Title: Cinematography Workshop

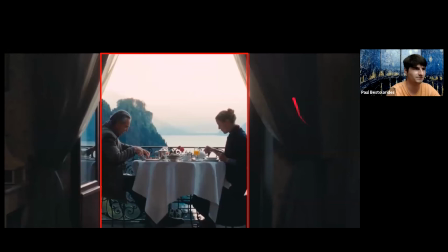He's kind of saying this is what marriage is like, and it's a beautiful landscape, and everything looks great. But then when you get into the conversation, they disagree with each other, and they argue. Sure. Yeah, the curtains of a theater makes it like this is just a show.
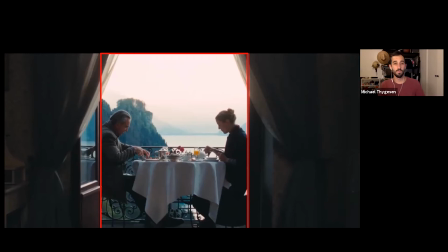It's not even Yeah, it's a false impression of a relationship, which very much is. So yeah, I think that was a pretty good interpretation. I think a lot of this movie, for the most part, was naturally lit, like the landscape.
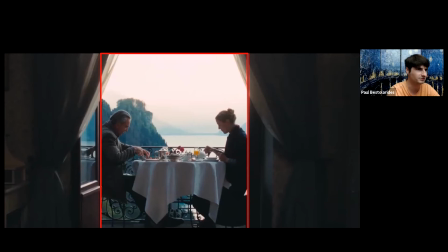So I think that really is sunset. It's kind of hard to see.
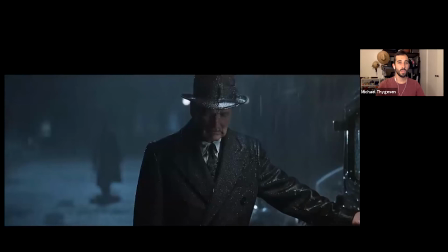Road to Perdition, not... Road to... Yeah, I said it wrong. Right? You're right. Am I?
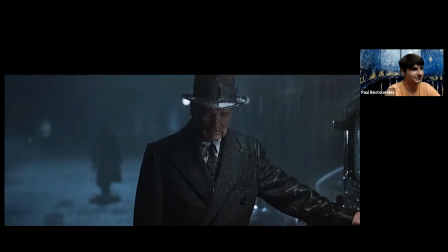I can't... No, I don't know. Yeah, yeah, you're right. I'm pretty sure it's Perdition. Perdition. Yeah, so this was done by a cinematographer who's super, super famous. His name is Conrad L. Hall. He's done Butch Castle and the Sundance Kid.
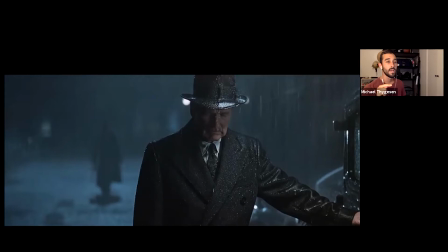He's done American Beauty. He's done a ton of films. And this was actually, I think, his last feature film that he did before he passed away. Oh, I didn't know that. Yeah, I didn't know that until I did some homework on it. Full disclosure.
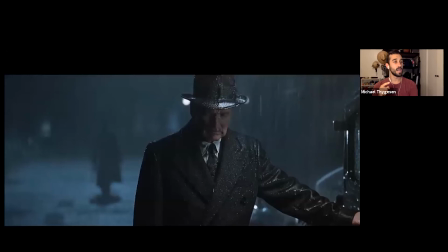I did some homework for you, Paul. But yeah, so this one, I actually rewatched this movie fairly recently just for the fun of it. And so in this scene, we know that, I forget the character's name, but Tom Hanks' character is kind of coming back for revenge, right?
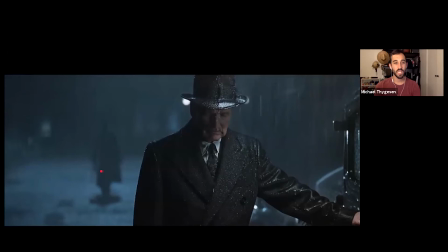His family was killed. This used to be his mob boss and kind of father figure in his life and so now he's coming to get revenge because he killed his family spoiler alert if you haven't seen it too bad it came out a long time ago um and uh so what's interesting is is obviously it's nighttime
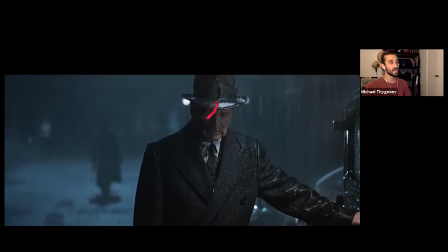so it's dark characters kind of side lit so you're seeing his face almost split in half right you got a dark side and a light side which to me shows conflict right because although he's a bad man the dark side he killed tom hanks's family um and kids and has done terrible things
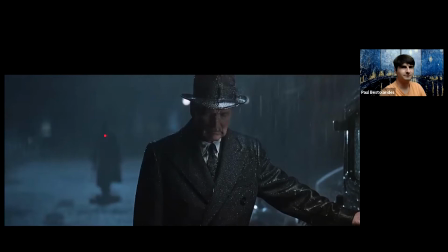but there's the light side like because he in the movie you get the feeling that he actually does care for him even though he killed his family like he still looks at him as a son his real son is kind of a am i allowed to cuss on here just don't go okay his real son is a flub up I'll say flub up
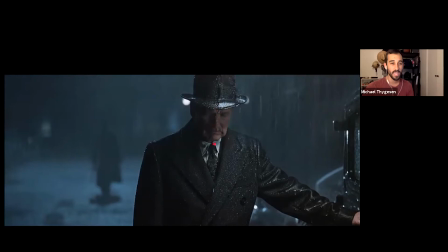so he viewed him as his real son so that's kind of the light side he's sorry for what he did he didn't want to do it I don't even think he ordered it his son just kind of did it on his own he was forced to defend his biological son sorry to interrupt
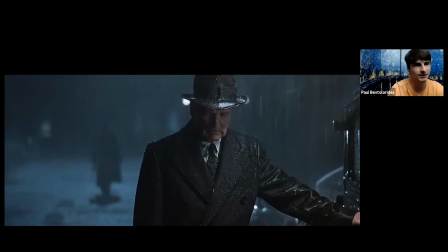only light sources are from the street lamps but what's interesting is the rain helps spread the light. It's called a wet down set when you have rain. And so aesthetically it works like emotionally for the scene like for drama
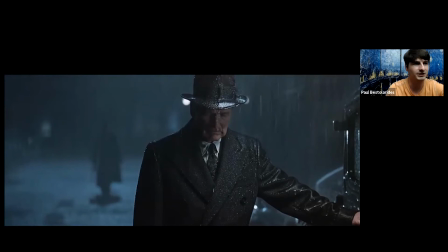but it also works to see the background as well. Right? The rain reflecting off or the light reflecting off the rain. It helps. With rain, rain's hard to capture on camera.
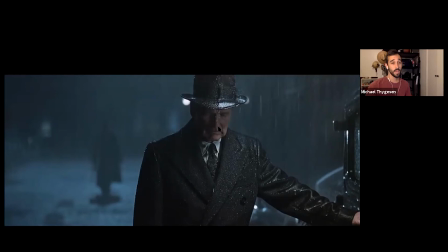If you've ever gone outside with a camera and tried to take a photo or a video in the rain, in real life, you'll usually find that the rain doesn't show up very well. So what you have to do is you have to backlight it.